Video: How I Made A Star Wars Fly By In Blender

But I feel better knowing that it's there. Okay, cool. So after I set up the ships, now we have to make them fly, because who wants to watch ships just sit on the ground?
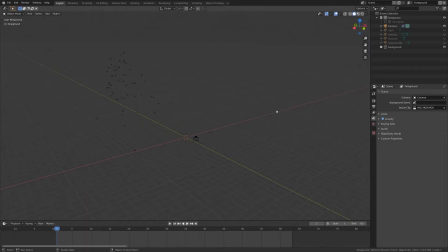No, they have to do something super cool. All I did was create a curve. So the way this is going to work is we're going to tell the ships to start at one point of the curve and then end at another point of the curve.
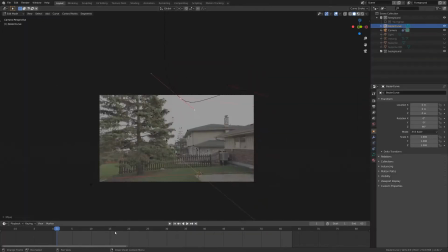You know, you're just shaping the curve to match the movement that you want.
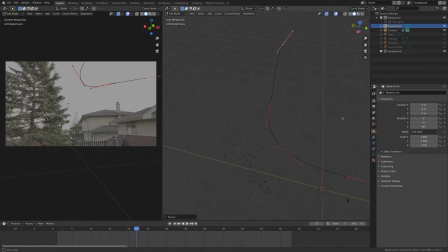I was always watching the camera motion to make sure that the curve went in the right direction of where I wanted the ships to go.
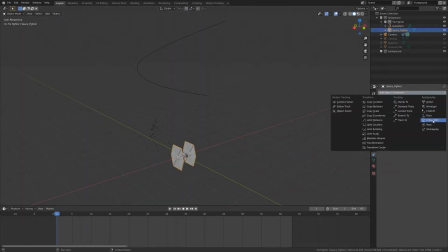And then from there, we just select our ships and we add in a follow path constraint.
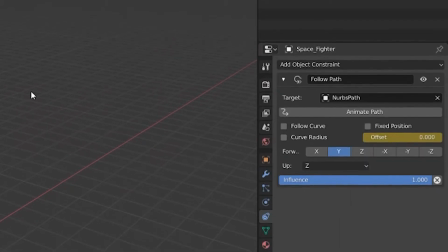You're just keyframing the offset. You're telling it, okay, at the beginning start at 0, and then at the end be at -100, which would be the end point of the curve. One thing you're gonna wanna do too is set the keyframes, or the offset keyframes, set those animation keyframes to be linear, because by default they're set at easy ease, but you're gonna see that those don't look natural. If you do easy ease, it'll look like the ships are going to start slow, and then go normal speed, and then they're gonna slow down again.
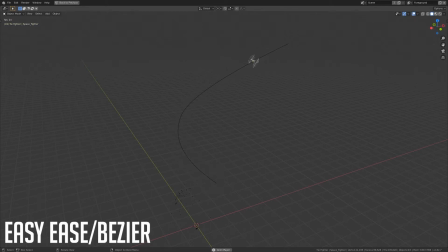And that just does not look natural. You want the ships to look like they are consistently in motion and that they've been in motion for quite a while.
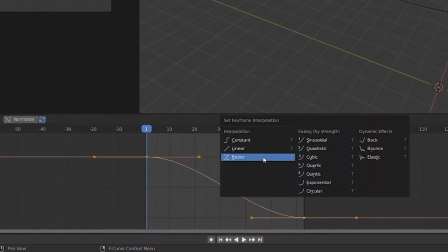So to fix that, just set both the keyframes to linear, and then that way it will have this consistent look of motion,
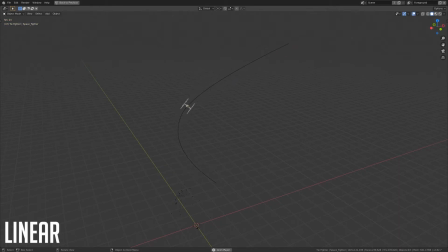which will feel and look a lot more natural and believable. But yeah, I basically just did that to both ships. It also helps too that if you animate the rotation of the ships as they're following the curve, so you know, as the TIE fighter is turning its direction, I'm also gonna rotate it towards that direction to make it seem like, you know, the pilot is leaning over, and it just creates this more realistic look. But that's pretty much it. Everything that we did right here is essentially what we're going to do in the second part of a shot. The only difference is we're adding a few extra gimmicks, like the explosion and the lasers, which really are not that complicated. I'll get to those in just a second, but as a whole, this is kind of what the main process looks like for this particular video. So let's look over at the second part of a shot, the second track that I was talking about earlier. Okay, so here is the second part of the shot.
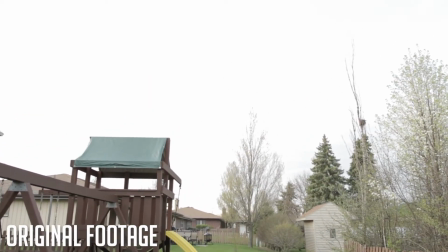It's where the camera has finally rotated and it's settling down, and we're looking at the completely different view with different setting and everything.
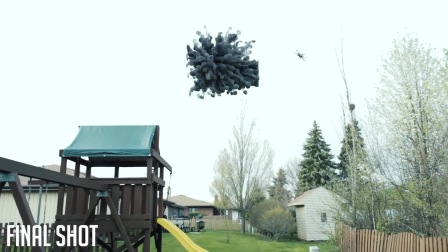But basically, the ships are gonna fly by from the top of the view, and we're going to see them fly off. At least the X-Wing, the TIE fighter, is gonna get blown up. So this whole part of a shot is essentially the same thing. There's just a few extra details that we added in order to pull this part off. So for one, instead of having both ships follow the same curve, I made two separate curves.
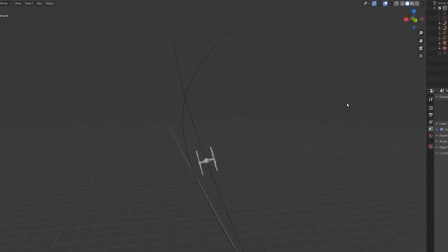That way I could have the X-Wing fly off while the TIE fighter gets blown up or whatever. So that is one difference. We have two curves instead of one. We're also having the X-Wing shoot lasers out of its guns.
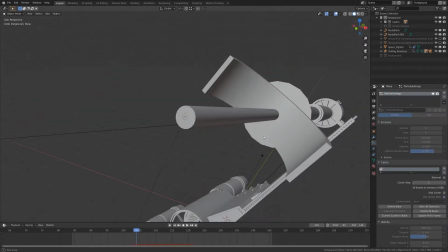The way I'm pulling off the lasers for the X-Wing is I'm just making this tiny little plane and I'm scaling it way down.
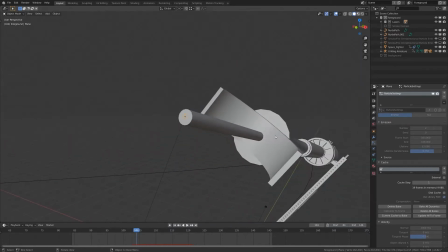I'm putting it next to the gun right where it would be firing from.
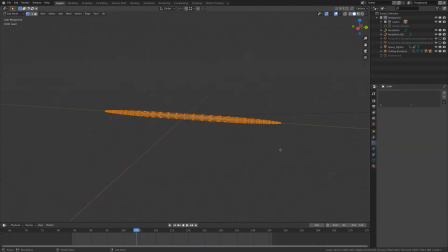And then I'm setting that to be a particle emitter. I made this really quick laser mesh, and I just told the plane to emit that at the right moment. And I'm just setting up different particle emitters, telling them to go off at the right moment to create the idea that there are lasers being shot. The next big thing in this shot is, of course, the explosion. So to do the explosions, I used the Chaos add-on. I'll also leave a link to that in the description below, so you can go and check that out if you want. It's basically an add-on that just creates explosions for you, so that you don't have to set up all the smoke settings and all that. I just used that so I could whip something up really quick.
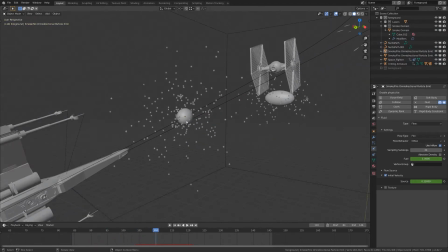So in the video, it looks like there's one explosion, but I really have two, and that's because I needed the explosion to be big enough so that I could hide the TIE fighter disappearing behind the explosion. I would have had the TIE fighter like fall into a ton of different pieces, but when I made this video, I was on a tight deadline. It was the night before May 4th, and I had to get the video done by that day. It's super important. So the explosion, okay, after I finished rendering everything, you have to keep in mind too that I was stressing out last minute trying to get this all done. So you have to set up a domain, a bounding box for where you're going to have the explosion.
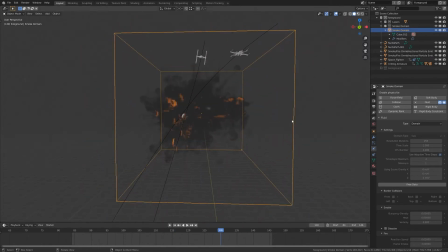And the explosion is going to take place within that area. I realized after rendering everything, which took a few hours by the way, that my bounding box was a little too small and it actually cut off the edges of the explosion.
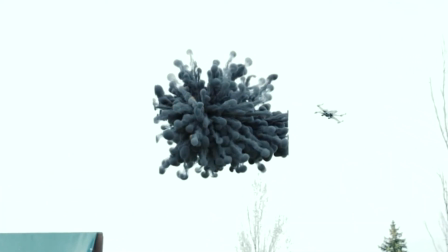You can actually see it in the video. But like I said, it was a tight deadline.